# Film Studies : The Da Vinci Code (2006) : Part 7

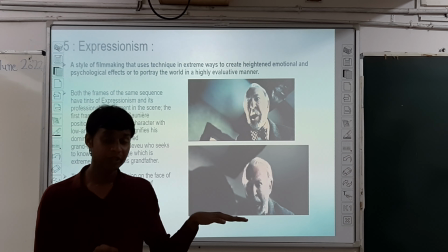(4:16)
So it shows the connection, the linearity between the characters of one is ancient,
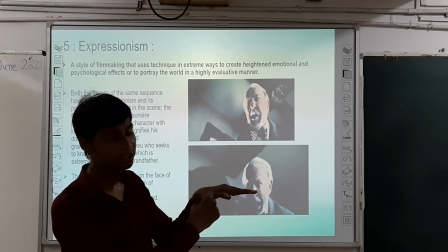(4:22)
one is the Mary Magdalene, and her bloodline is carried by this our present day character Sophie Neve.
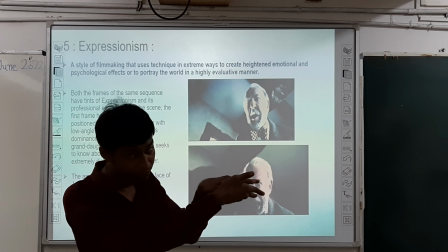(4:28)
So this linearity shows a kind of connection and neutral connection. So there is no slantness or crookedness there.
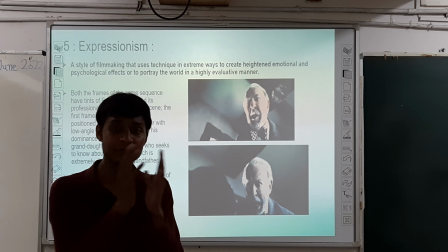(4:33)
So neutral connection is established by deep reading, by the reading between lines of the frames of this in this film study.
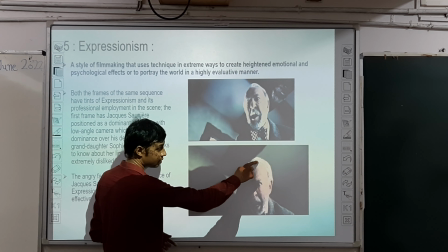(4:39)
But here what happens, you will find this person here is the high point and here goes with the lower.
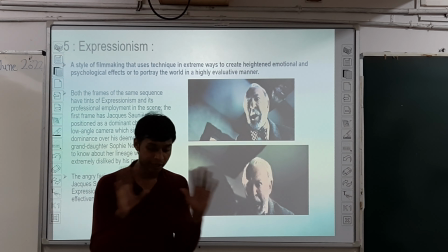(4:48)
So here is the child. So let me clarify something. So this scene occurs.
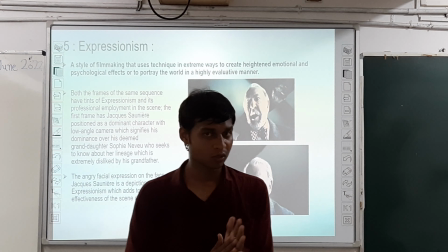(4:53)
It is a kind of flashback scene when Sophie tells Robert Langdon that why I do not like my grandfather, because Here, when Sophie was a kind of a kid, and she wanted to know everything, and especially about her family, about her lineage. So who is there, who is her parents.
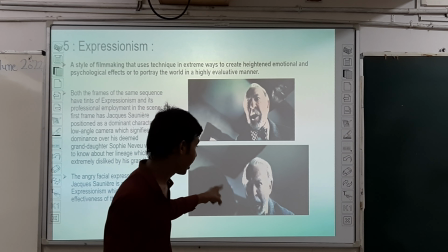(5:11)
But her grandfather wants her to remain a secret,
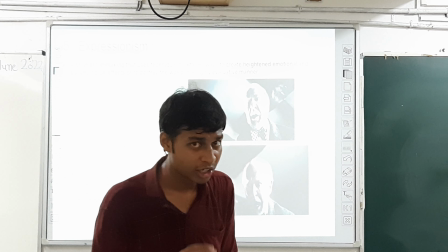(5:16)
to conceal the things, true things from her, and that is why he is not liked by Sophie.
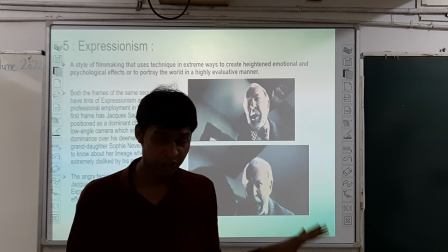(5:21)
And that is when she rushes into the library of his grandfather by reading the historical books.
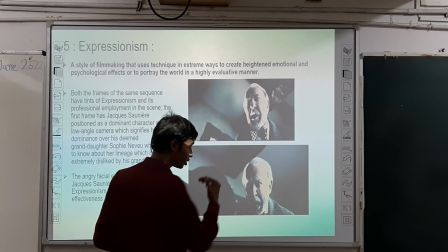(5:27)
Then grandfather suddenly comes and scolds her, and chastises her in a very angry manner.
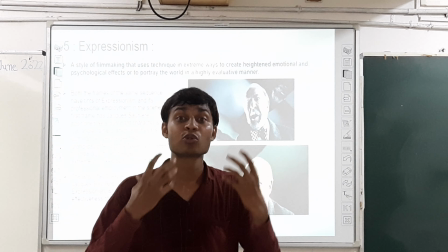(5:34)
You will see in overpowering manner, in a controlling manner, undermining manner.
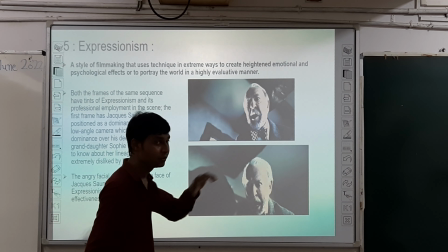(5:39)
So here you find the symmetry. So he is becoming more upside than this.
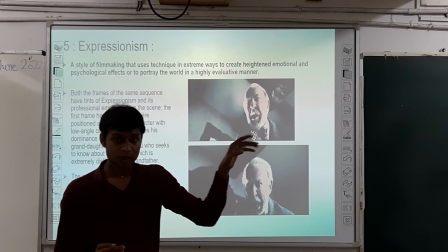(5:44)
Suppose this is our this what was the name?
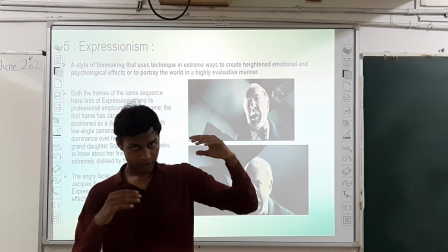(5:50)
Jekasoni was the name, and here is the little Sophie.
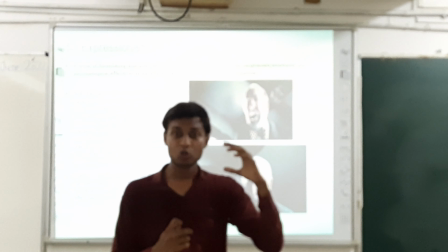(5:55)
So he will scold in her. So it becomes very major. He seems to overpower the figures that are portrayed in a lower manner than this.
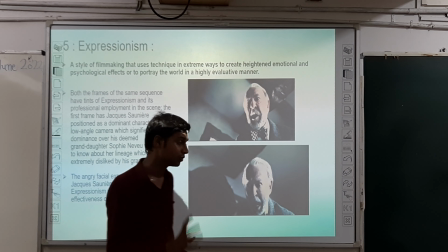(6:05)
So symmetry becomes very much important thing to study.
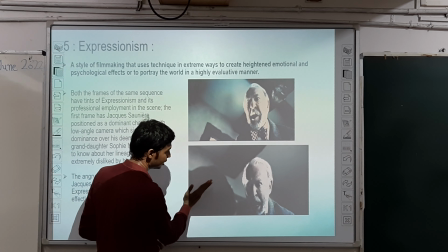(6:08)
So here you will find a bit slantness or a bit kind of this thing, slanted thing.
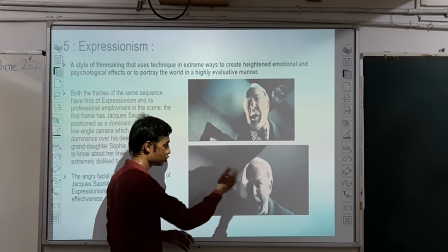(6:15)
So here is the head above, and it seems that the person is dominating this the girl who is little now.
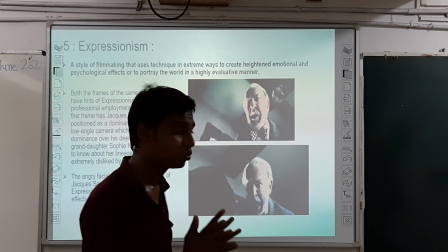(6:22)
She is unable to fight back to her grandfather. So it is the thing.
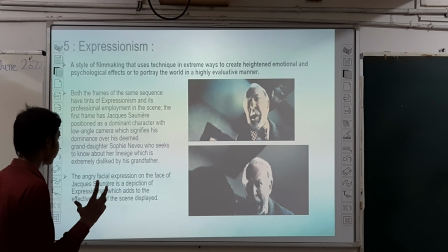(6:27)
That is why these two things are becoming important. The expressionism.
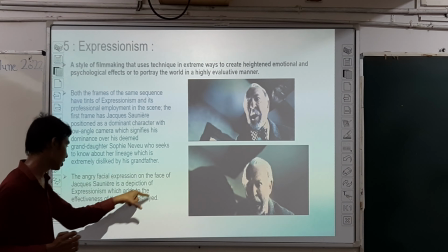(6:31)
So the angry facial expression on the face of Jacques is a depiction of expressionism which adds to the effect and expressive display.
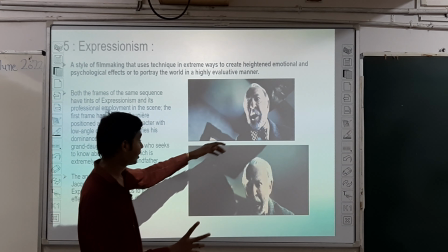(6:38)
So there you will find the expression of anger.
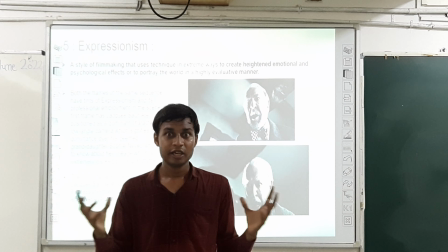(6:40)
So his eyes are like eyeballs are getting big, and his mouth is open, and his eyebrows are up.
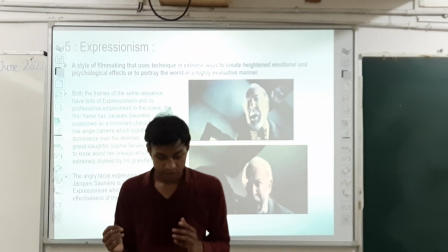(6:47)
So it becomes like an anger. So we can refer to this nine
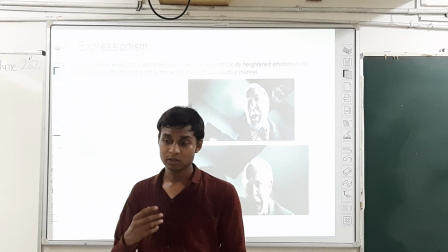(6:53)
rasa, this called Rudra rasa, whose bhava is or rhetorical sentiment is growth.
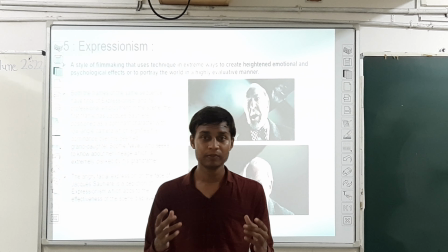(7:01)
We can say so in this special expression. So you will become like this. So it becomes the expression of anger.
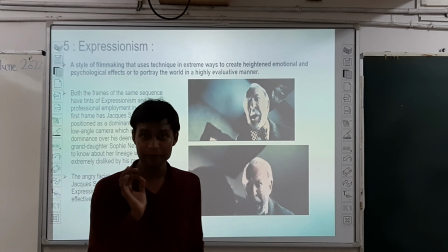(7:08)
So here in this expressionism, so it is well depicted and well employed by the director editor of this film.
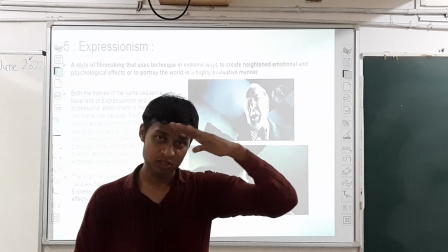(7:15)
That is, you will find this anger, domineering quality, the slantedness in this symmetry to show the
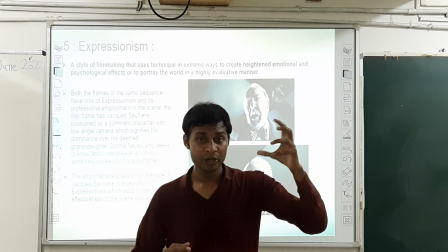(7:23)
dominator and dominator is the Jacques, the grandfather,
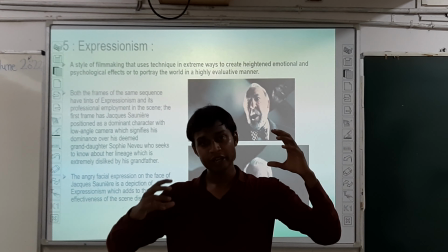(7:28)
and dominated is his so-called alleged granddaughter who is Sophia,
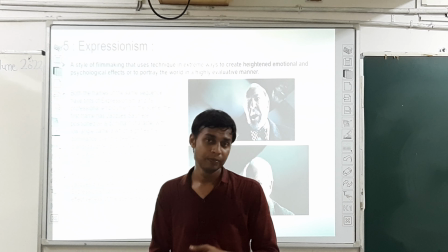(7:33)
the lady protagonist of our film, and who belongs to the bloodline of Jesus Christ and Mary Magdalene.
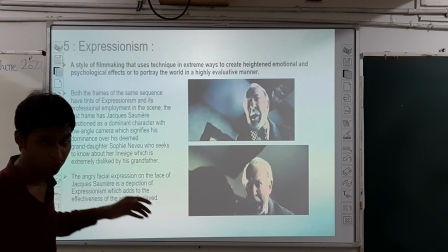(7:40)
So you can look at by posing. So I'm just going by.
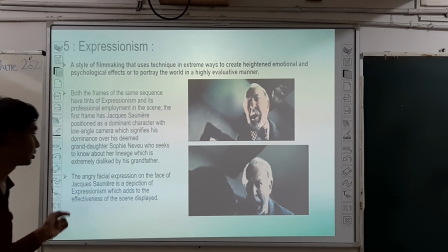(7:46)
So I'm budging myself. You will find it. Let us go to the other one.